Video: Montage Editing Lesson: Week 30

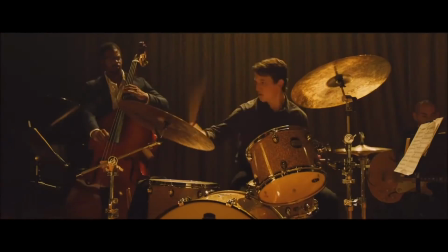247s
Then when we get to the beefy middle of the sequence,
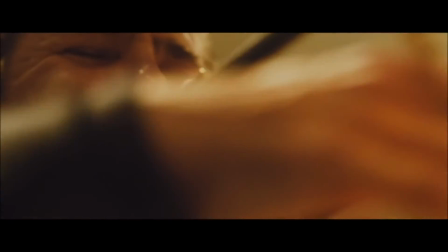250s
where the music starts to ramp up and the intensity of the scene starts to get a bit more frantic,
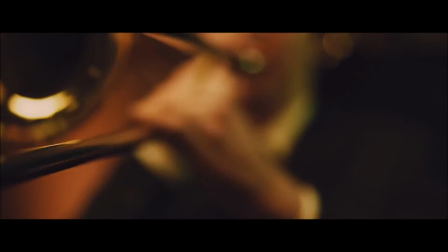257s
the pace ramps up greatly and the editing is quick, meaning shots are short and snappy.
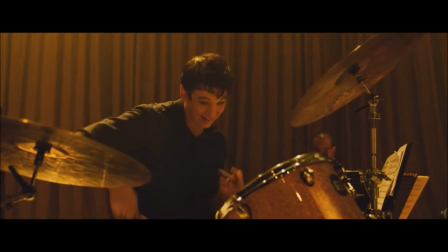266s
And then as we reach the final stretch of the scene, the editing slows down again, bringing a gradual end to this tempo that we've picked up in the middle. And this is an example of rhythmic editing, as the editor has controlled the tempo of the scene using music and the intensity of the characters.
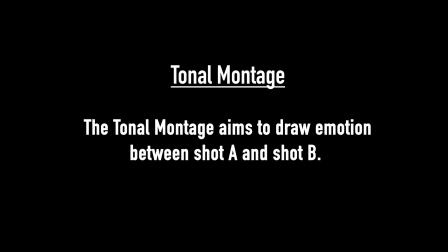281s
The tonal montage method is concerned with drawing emotion between shots. Typically in the tonal montage, shot A will be of the character's facial expressions as they look at the subject in shot B, influencing the audience's emotional reaction to a sequence by means of direct reflection from the character on screen. This means that, differing from the metric
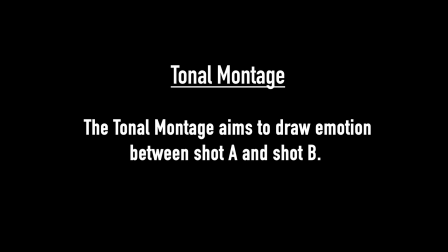300s
montage and the rhythmic montage, the directors aren't cutting simply the clips based on the visual image or tempo of the music, but instead based on the emotions that can be drawn by placing shot 1 and shot 2 together.
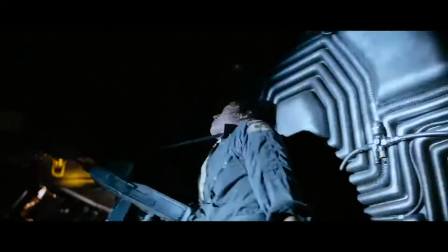316s
If we look at this example from Alien,
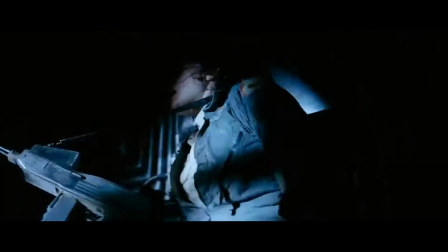319s
the sequence is edited in a way which bounces the audience between shot A of Ellen Ripley's face and shot B of the xenomorph alien.
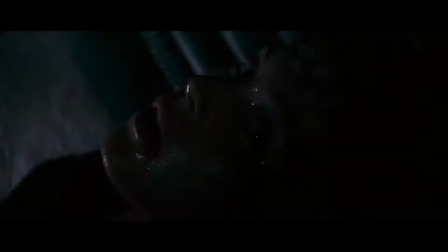327s
The audience is shown Ripley's facial expression, which is of terror, and this brings a human response to the situation at hand, creating an emotional reaction in the audience. This level of emotion may not have been extracted at a level like this without the connection of shot A and shot B, and this is how the tonal montage works.
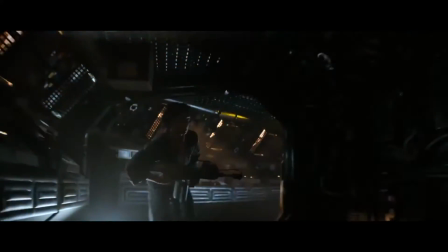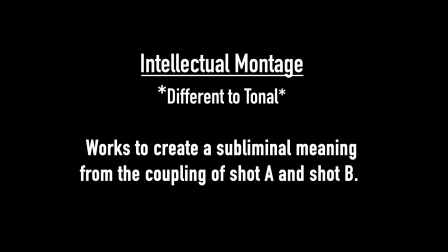352s
The intellectual montage aims to create a subliminal meaning which otherwise would be unachievable from one shot alone. Where tonal and intellectual montage differ is that intellectual montage focuses more on creating a specific meaning from the coupling of shot A and shot B,
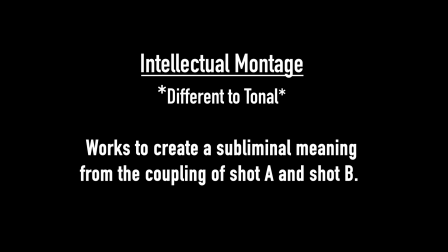367s
or a juxtaposition between the two shots, rather than the tonal montage's attempt to draw an immediate emotional reaction between shot A and shot B. Now,
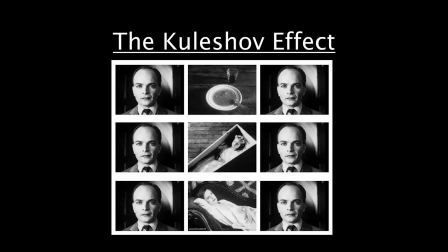375s
this is where the classic Kuleshov effect that you looked at in week 6 comes in. So Lev Kuleshov created the theory which argued that meaning of shot A could be interchangeable dependent on the subject in shot B. For example,
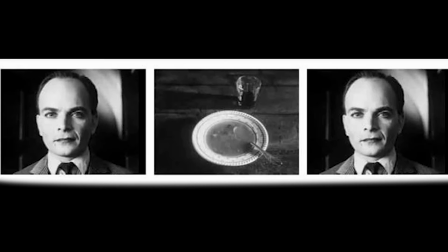387s
using the classic Kuleshov effect diagram, this could mean that an expressionless character in shot A could be edited together with a plate of food in shot B to create a combined meaning of hunger. But without the plate of food in shot B, the audience could not derive a meaning of hunger from just shot A on screen.
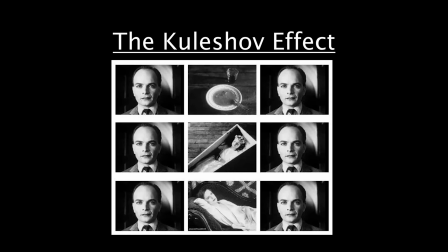405s
This is in essence the objective of the intellectual montage method. Let's look at it as an example in a film.
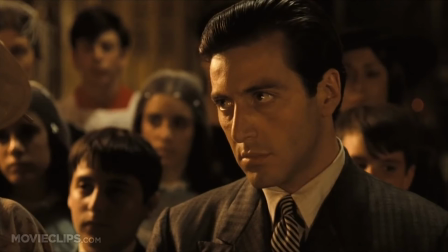413s
In The Godfather, the audience are shown 2 different sequences simultaneously during a scene. And the first one involves Michael Corleone in a church baptising his child and renouncing the devil.
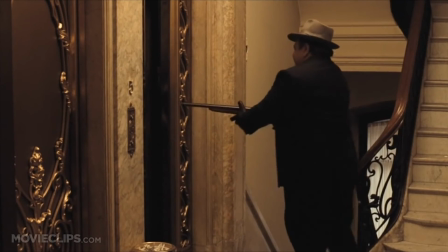424s
The second occurring sequence involves hitmen that Michael has sent committing acts of severe violence onto people.
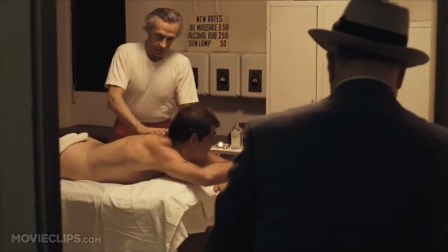431s
And this intellectual montage example works to create a juxtaposition of good versus evil, holiness versus unholiness,
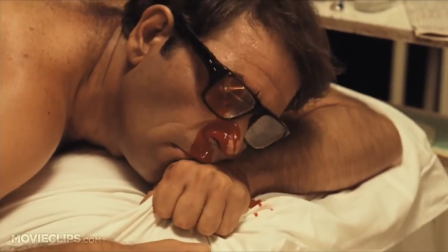438s
of which would have been impossible for the audience to receive had it not been for their side-by-side editing.
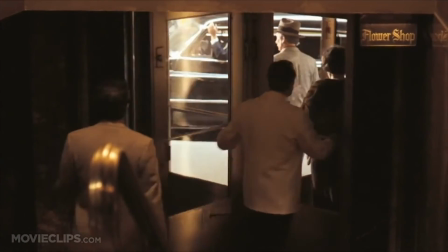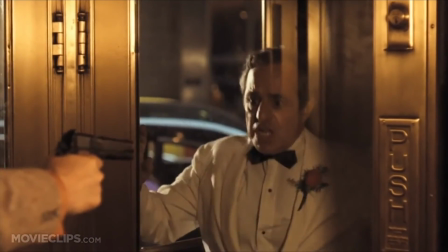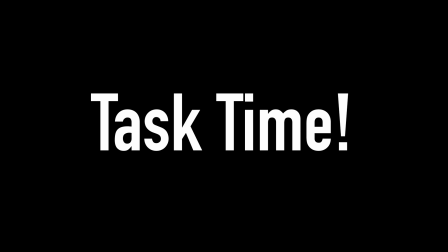454s
Now it's time for a task.
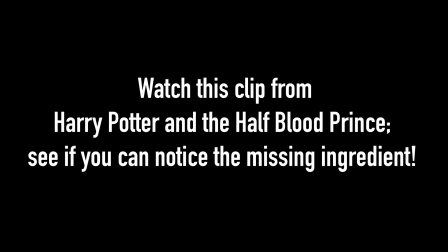456s
What we're going to do is watch this clip from Harry Potter and the Half-Blood Prince, and I want you guys to see if you can notice the missing ingredient from the clip.
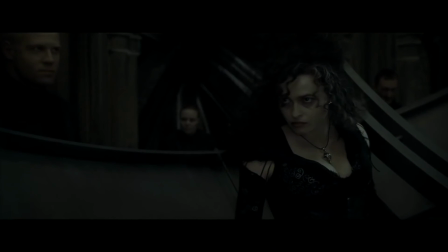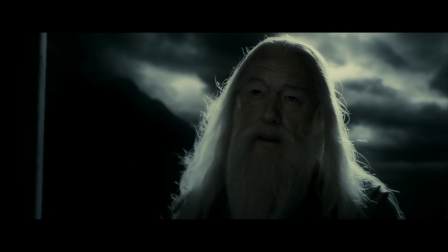470s Please. Avada Kedavra.
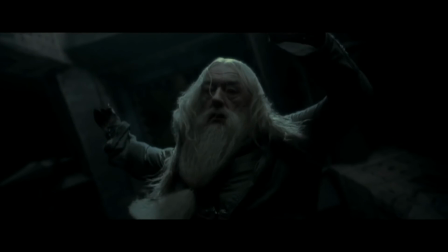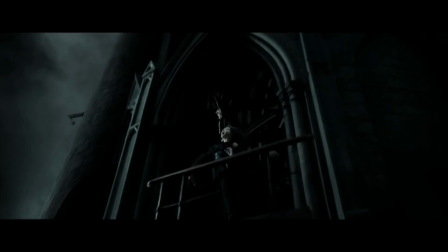Did you notice it? There's no Harry.
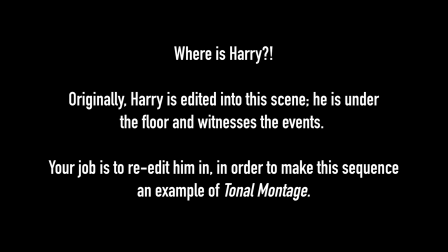492s
Originally, Harry witnesses the events of this sequence from beneath the floor.